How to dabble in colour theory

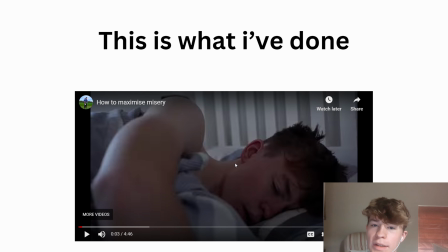[8:17]
So, when I'm talking about how miserable my days are and how it's really boring, it's got this sort of blue, desaturated, just cold doom look. scroll, don't shower, don't eat well, skip the gym,
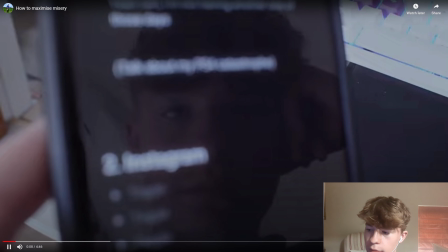[8:28] skip your work, don't go outside, don't talk to people, complain about your day, complain about your life, dream of taking action, don't take action, regret your...
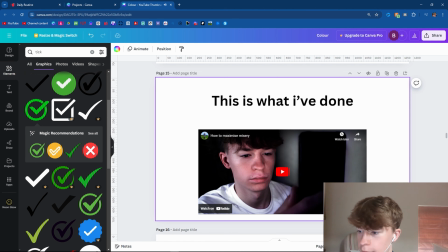[8:35]
Okay. It wouldn't go out.
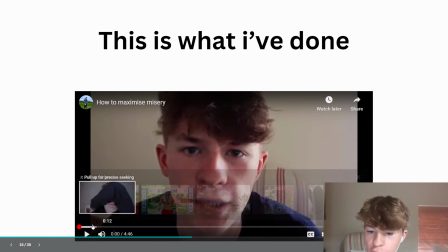[8:38]
So basically I added a cool tone to it, and it's like subtly showed that it was just really depressing.
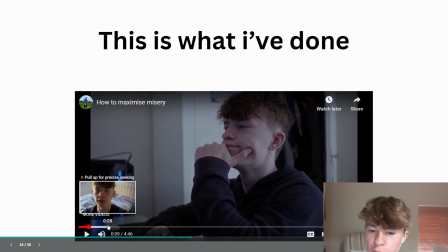[8:46]
Like, look at that. And then when we move over to me in the gym, if I go down here,
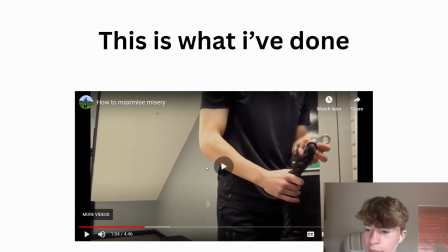[8:53]
then I've got this sort of warm, like fulfilling sort of color to it.
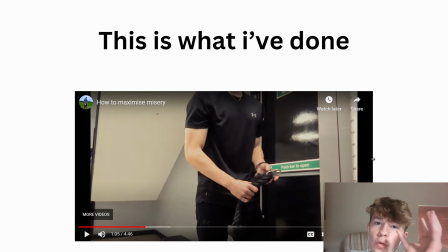[9:00]
So I use that quite a lot. I like that sort of the cool and then the warm tone, cool, sad, warm, happy. Very, very simple. That's like the easiest way you can implement color into your videos.
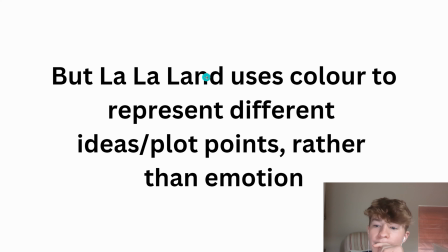[9:14]
But La La Land, it uses color to represent different ideas rather than emotions.
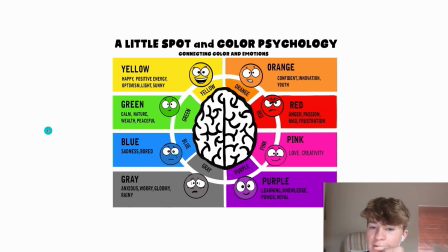[9:21]
So in this, I use emotions like I'm sad, like we said here, blue, and then yellow is happy.
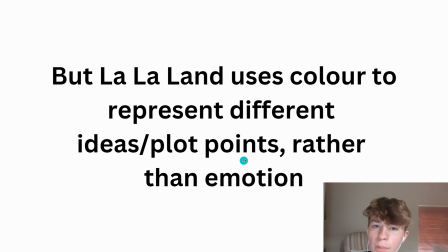[9:27]
But La La Land uses plot points rather than emotion, right? So you've got thematic ideas like before, like the relationships and the dreams and reality.
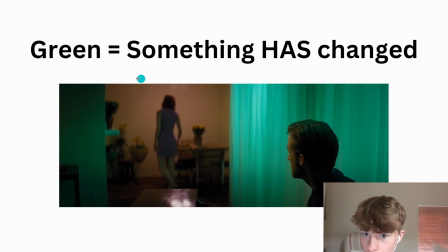[9:41]
But then they talk about plot points. So in this one, green signifies that something has changed. So it's already, let me take this out, has already changed. So if we look here, when they first get together, what do you see?
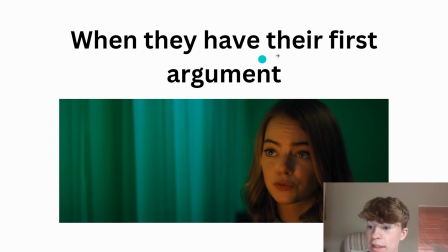[9:58]
Green. And then when they have their first argument, what do you see? Green. Now these are all significant parts in the plot, right?
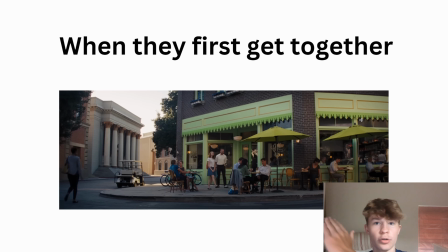[10:07]
So this is what makes the story interesting, got that, you know, curve and story arc and everything.
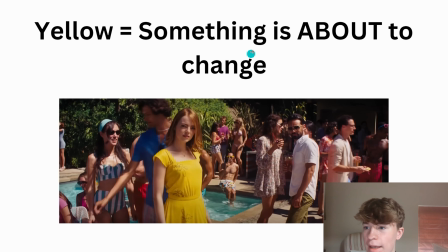[10:13]
And whenever something interesting happens, green is shown. And then yellow is always displayed when something is about to change.
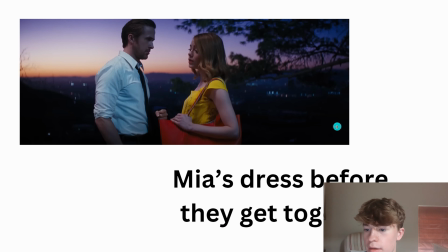[10:20]
So not when it has changed, but when it's about to. When what Mia's wearing just before they get together.
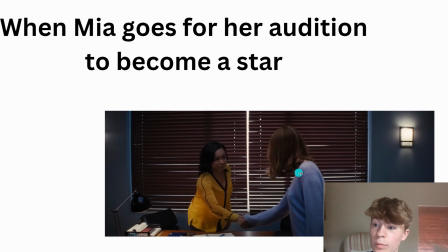[10:28]
And then what this woman is wearing when she goes to take an audition to become a movie star.
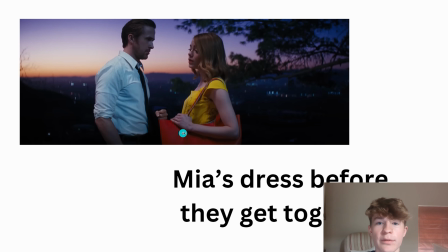[10:34]
Now, something I noticed just while going over this before I was about to make this video is that she's got a red bag, and this is when she's with Seb, so it's sort of like the dream. She's like, before they get together, there's the dream right there, and then the reality and the purple and the relationship, it's all linked in.
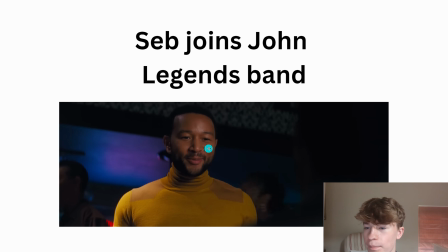[10:51]
I think that's so interesting. And then we've got, just before, what's his name? Seb joins John Legend's band. He's wearing yellow, of course.
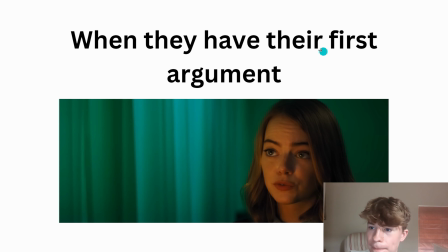[11:05]
But as before, green meant that something has changed.
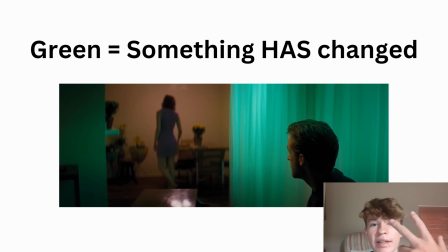[11:10]
In this story, colours can have two different meanings, right? So it's not just this idea, right?
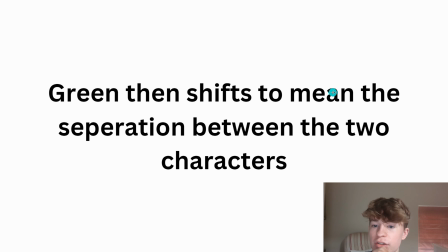[11:19]
Green then shifts to mean the separation between the two.
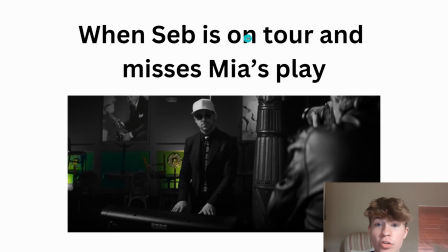[11:23]
So as soon as when Seb goes on tour, he misses Mia's play, and Mia's play is obviously very important to her. And what do you see? Green.
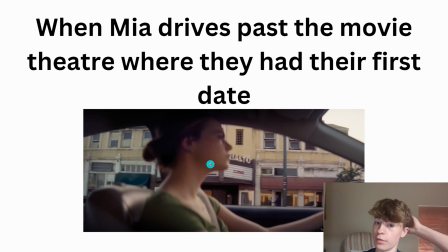[11:34]
And then when Mia goes past the movie theatre where they had the first date, she's wearing green. And what I also noticed, not in this one, but in this one, everything's really desaturated.
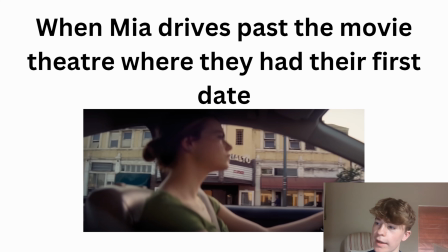[11:49]
So in sort of like the third act of the movie, sort of like about 3/4 of the way through, everything just becomes desaturated. It's like the climax of the unhappiness of the movie, you know, because it's a rom-com,
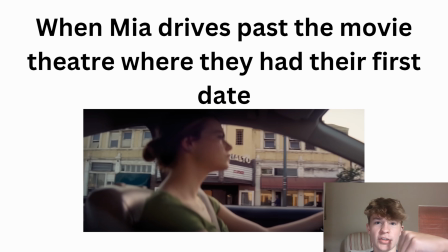[12:04]
it's got to be like initial happiness and then really unhappiness as they break up or whatever, and then they start to love each other again, and then yay, happiness. Around this time where they're not together, everything goes desaturated,
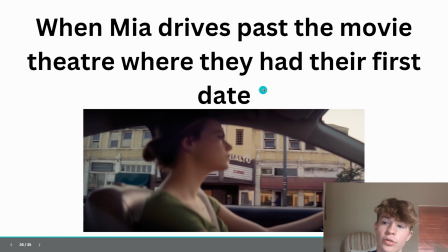[12:19]
and we've got this green colour coming up a lot that shows that they're very distant from each other.
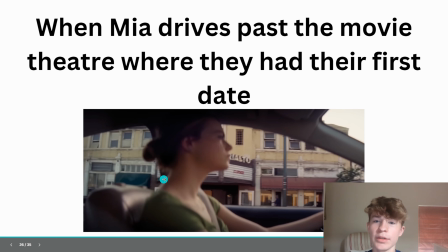[12:25]
And sort of a similar thing with the desaturation. Let me just adjust my seat.
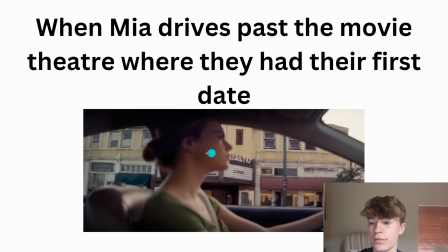[12:30]
The desaturation of this film, and this is sort of the same thing that I did in mine, right? So I used the cooler tone and then the desaturation. Desaturation, by the way, means just that the colour is just desaturated.
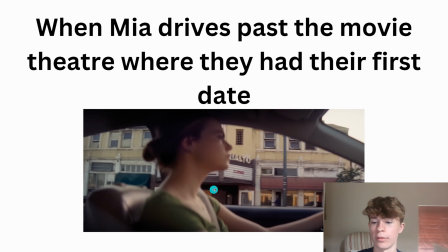[12:44]
So it's very bland. It's not vibrant. So whereas before, if we go to another one, see everything's very like colourful.
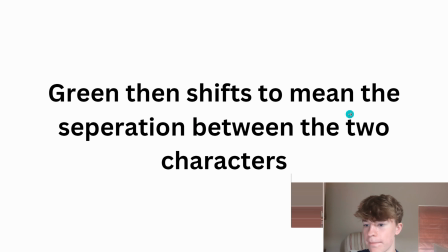[12:52]
It's like popping out. Desaturated is where there's barely any colour.
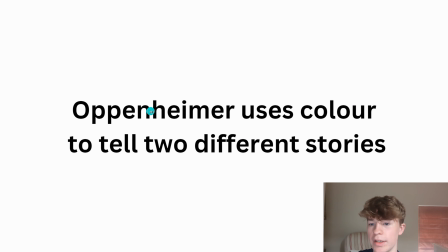[12:57]
It's very, very boring to look at. That's what desaturated means. Now Oppenheimer, this is another way you can use colour. So you can use it for themes, you can use it for emotions, all these different things. But this is to represent two different stories.
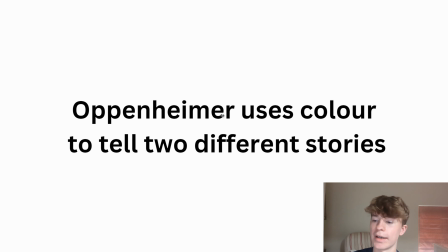[13:12]
So, what's his name? Christopher Nolan, who directed it, amazing director. He always likes to have different stories, right? So rather than just following one linear story throughout the whole film, he normally has like 2 or maybe 3 going in and out, intersecting with each other to make it more complex.
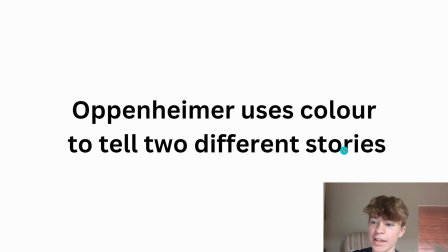[13:30]
And I kind of like that. And he uses colour to represent these two.
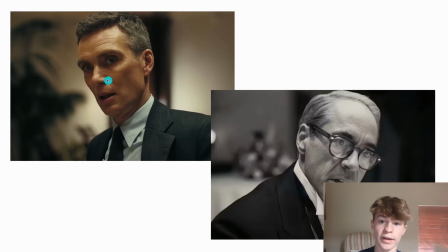[13:33]
So in Oppenheimer's point of view, right, when we're focused on him, it's all in colour. But then we've got Strauss. And when it's his point of view, there's no colour at all.
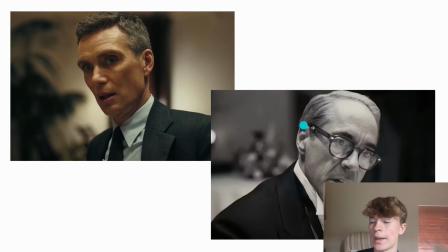[13:47]
So it's completely black and white. It's not even desaturated, it's just completely black and white. And this helps us distinguish the two. So whenever we're looking at Oppenheimer, you can see it's in colour, and whenever we're looking at Strauss, it's in no colour. Now, I don't have a clip from this, but what I found really interesting is sometimes you'd have the same
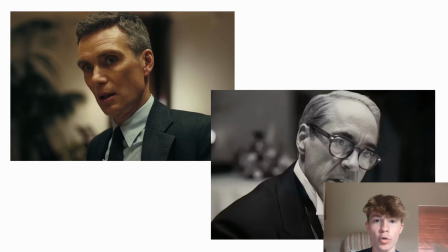[14:09]
shot, the same clip, the same moment of the story, just from 2 people's perspectives. So there's a round table, right, and they're all talking about something I think it's once they've launched the nuke,
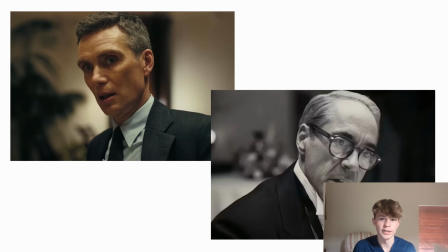[14:24]
then they're talking about the arms race, right, to make as like the person to have the most amount of nukes. Now, in Oppenheimer's point of view, you see, I think it's this point actually, you can see him right there, right, and he's looking over.
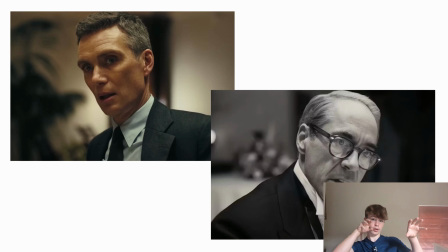[14:39]
So say this is Oppenheimer's head, right? So the camera is here and it's sort of looking over at Strauss, who's right over here. But then in Strauss's point of view, it's the same exact moment, except Strauss is here and you're looking at him right there.
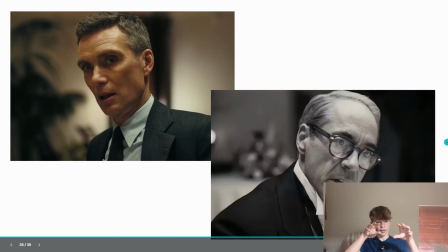[14:53]
I'm pretty sure that's the same exact scene. And you're looking at him and the camera's here, right?
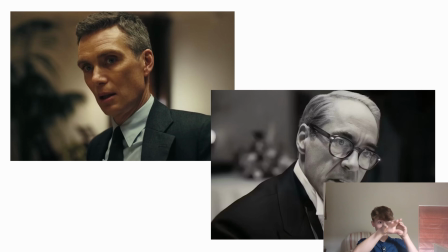[14:58]
This is the camera, this is Strauss's head. And you're looking through to Oppenheimer on the opposite side of the table. So it's just really, really well made.
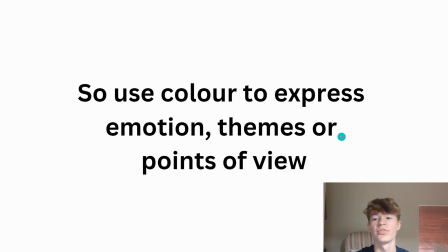[15:07]
So you can use colour to express emotion, themes, or points of view.
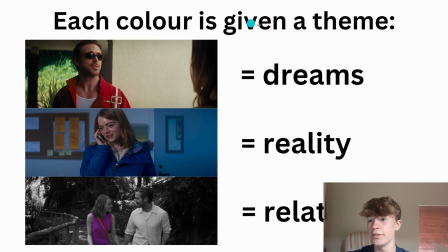[15:16]
Now, going back to La La Land, at the end, or rather throughout the story, as we've mentioned, red equals dreams, blue equals reality, and the purple equals relationship between the two.
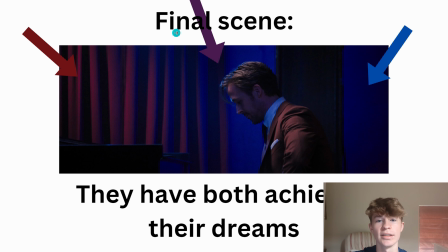[15:29]
And in the final scene, Chazelle does something really, really cool. Obviously, it's at the end of the movie, so everything's got to go really well unless it's Infinity War.
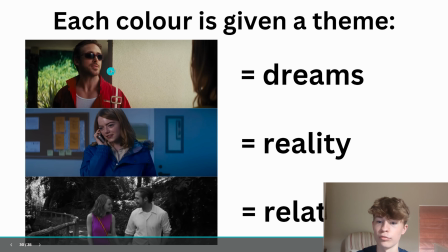[15:39]
And they both achieved their dreams, right? So red and blue, that's the dreams, reality, they're present here.
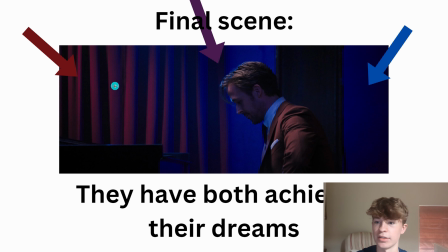[15:47]
So you can see the blue, you can see the red, and they've achieved what they wanted to achieve.
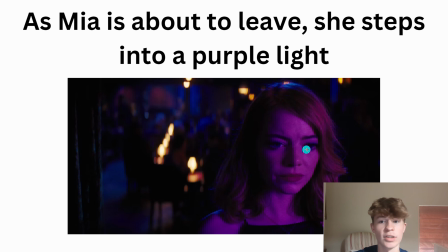[15:52]
But then, just before Mia's about to leave, she walks into a purple light.
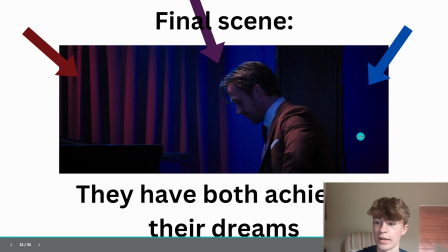[15:57]
What does purple mean? Purple is the relationship. So this reminds her of the relationship that she's had with Seb.
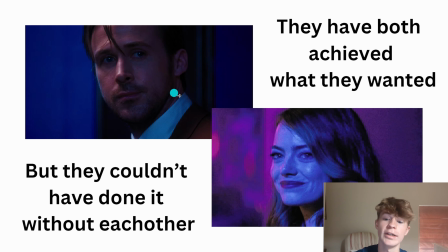[16:06]
And then they both turn around to look at each other and they realise that they couldn't have done it without each other. Aww. But how cool is that?
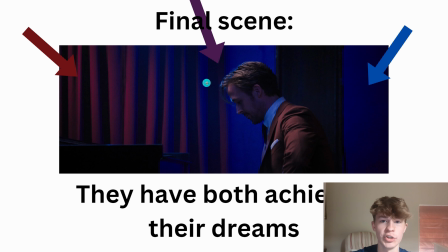[16:16]
Like, the trip is not even a duotone, it's a triatone, something like that.
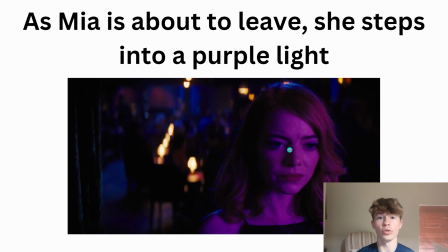[16:22]
You've got all three colours, and just before she's about to leave, she could have just looked back, but instead, Chazelle decided to put a big purple light there.
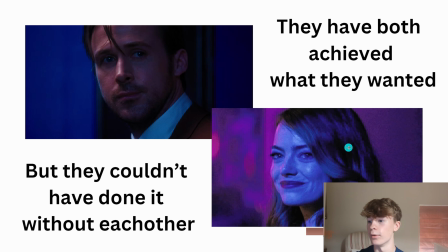[16:31]
It's so cool how you do that.